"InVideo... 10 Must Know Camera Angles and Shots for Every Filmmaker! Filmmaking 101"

By the end of this video, you'd have a full understanding of the types of shots and angles that pro video creators
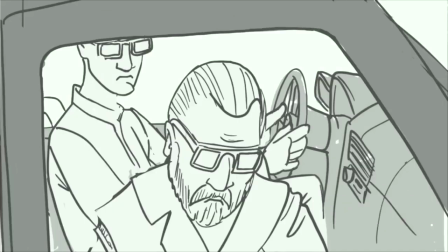use so that the next time you're thinking of a script or creating a storyboard in your head or thinking of close-up,
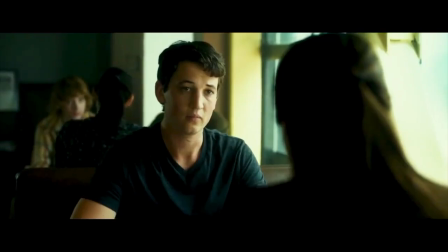long shots or even over-the-shoulder shots, you'd know when to use what. Sounds useful? Let's jump right in. There are multiple ways of classifying a shot. One of the most prominent ways of categorizing your shots in your scene is by the size of your frame.
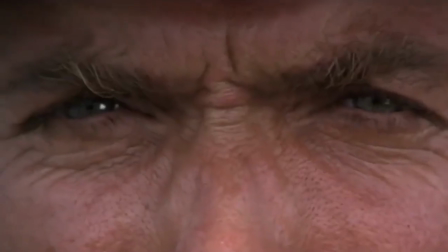That is, how wide or tight your shot is. Let's start with the extreme wide shot.
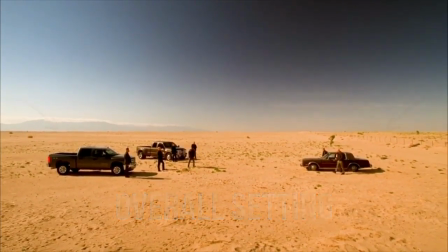This shot is most commonly used to reveal the overall setting or location of your video from a significant distance.
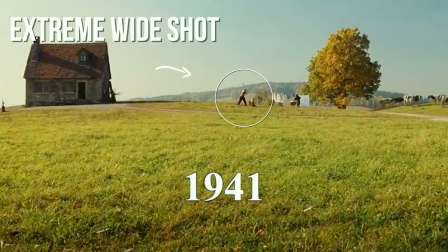More often than not, you'll see extreme wide shots being used as establishing shots in most films,
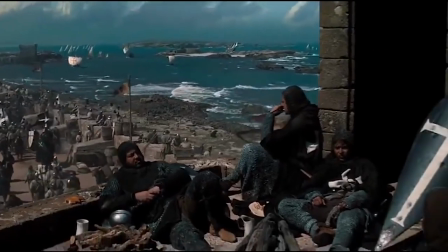as they subliminally let the viewers know what to expect.
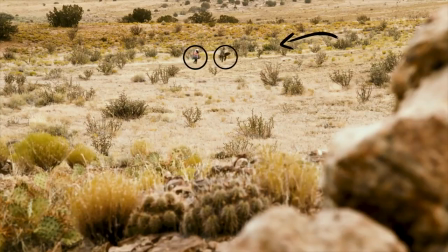You can also use these shots to make your subject look insignificant with a mammoth task at his hand,
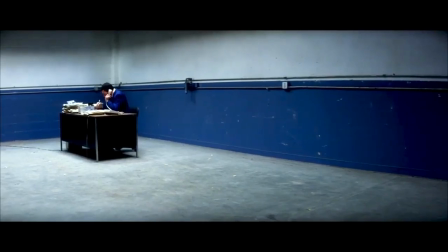or in isolation in a vast landscape, establishing the starkness of where he's located.
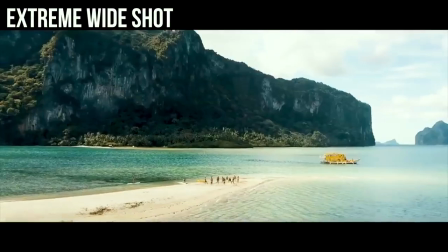An extreme wide shot is often used by vloggers as introductory shots whenever they switch to a new location.
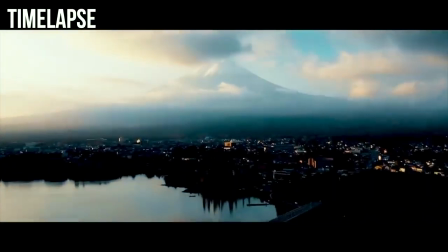More so, even time lapses are captured in extreme wide shots to show the passage of time.
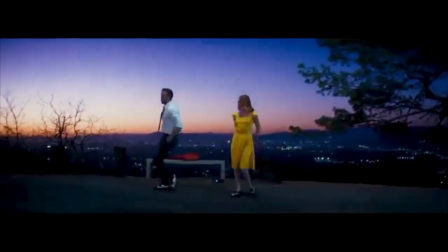Now, if you would want to give your audience a comparatively closer look where they can see
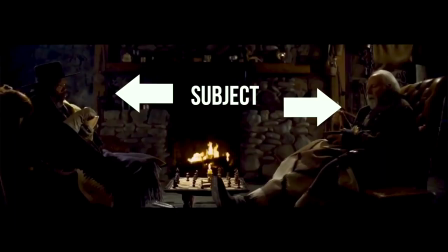your subject as well as experience the setting around it for context,
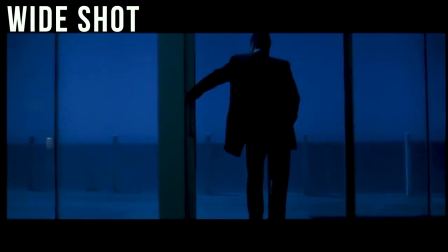you'd want to give it a wide shot. A wide shot completely reveals your subject's body from head to toe while also recording their environment,
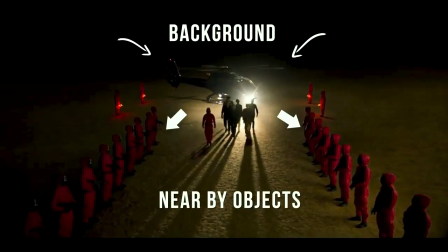allowing the viewers to see the background action as well as the subject's relationship to its nearby objects and people. When captured from a continuous single position encompassing the whole action, a wide shot is called a master shot.
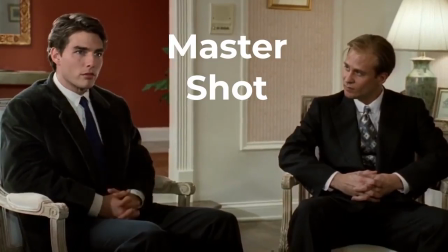An editor can always cut to a master shot to edit any forms of gap in the editing.
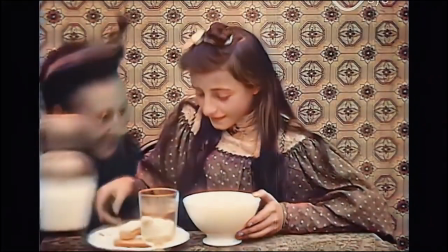In the early 20th century, most films were captured only in a master shot to mimic a theatrical production, while a wide shot captures the subject and their surroundings equally to direct your audience's attention primarily to what the subject's speaking.
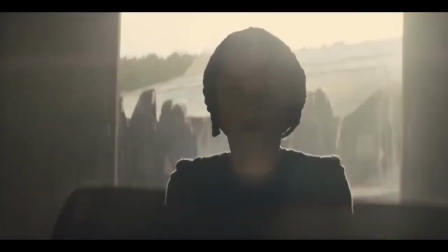You may need to use a mid shot. In a medium shot, the subject is usually framed from the waist up,
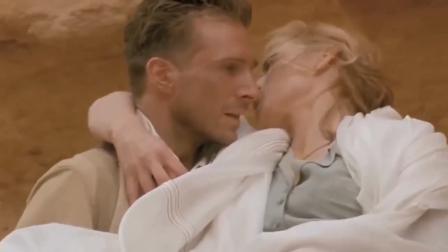which ensures that your audience primarily notices the main character but also has an eye on what is around him or her.
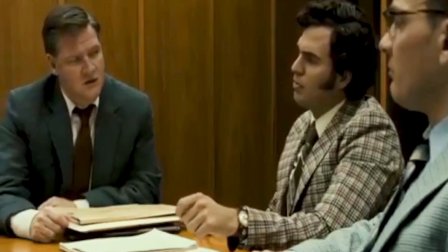Since the medium shot is between a wide shot and a close-up, it can be used in a few ways ranging from a medium wide shot,
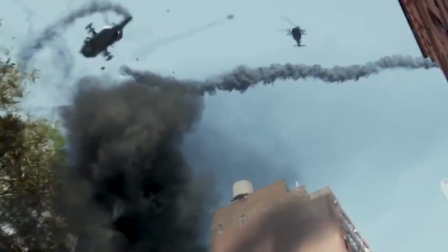which frames the subject from knees up, to a medium close-up, framing the subject from the chest up. In fact, narrative videos like this are usually captured in medium shot as it's the perfect middle ground where the frame is close enough for me to build a connection with you, the viewer, but wide enough to not make the frame look suffocatingly tight like this. Now, let's move from a shot that gave equal importance to both your background as well as the
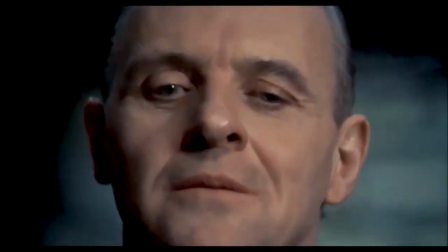main subject to a shot that only focuses on the intricacies of your main subject.
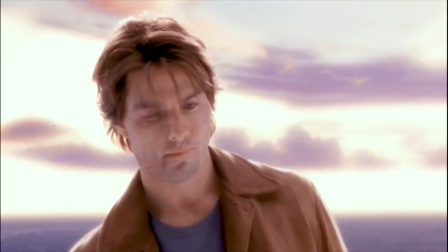The close-up shot. The close-up shot is often used to show the reaction of a character through a close-up of their face
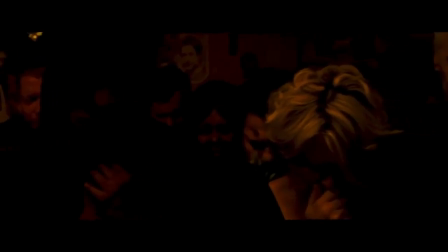or highlight a key detail in the frame that's super important to move the storyline ahead.
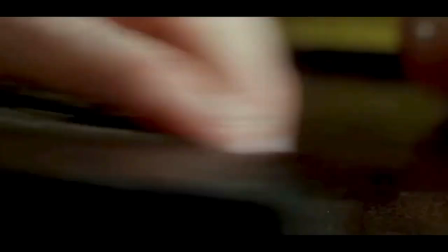If you go in even closer to your subject or an element in the frame,
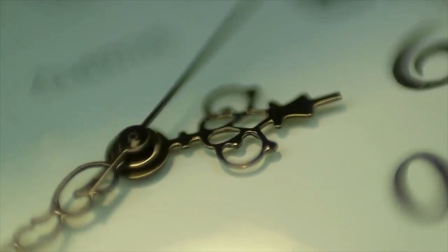such as the eyes of your subject or the ticking hands on a wall clock, what you get is an extreme close-up shot.
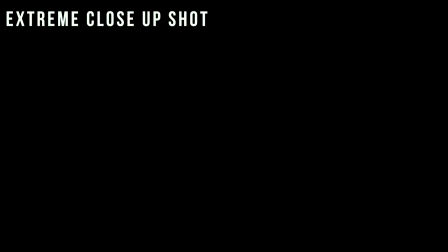Emphasizing the minutest detail of the subject in the frame,
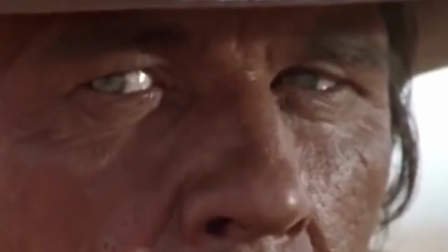an extreme close-up shot can be used to show the viewer things that they might miss otherwise or wouldn't want to see. While a close-up captures the subject in a tightly closed frame, an extreme close-up puts the character into an even suffocating and tighter space, creating an illusion of claustrophobia, fear, tension in the scene.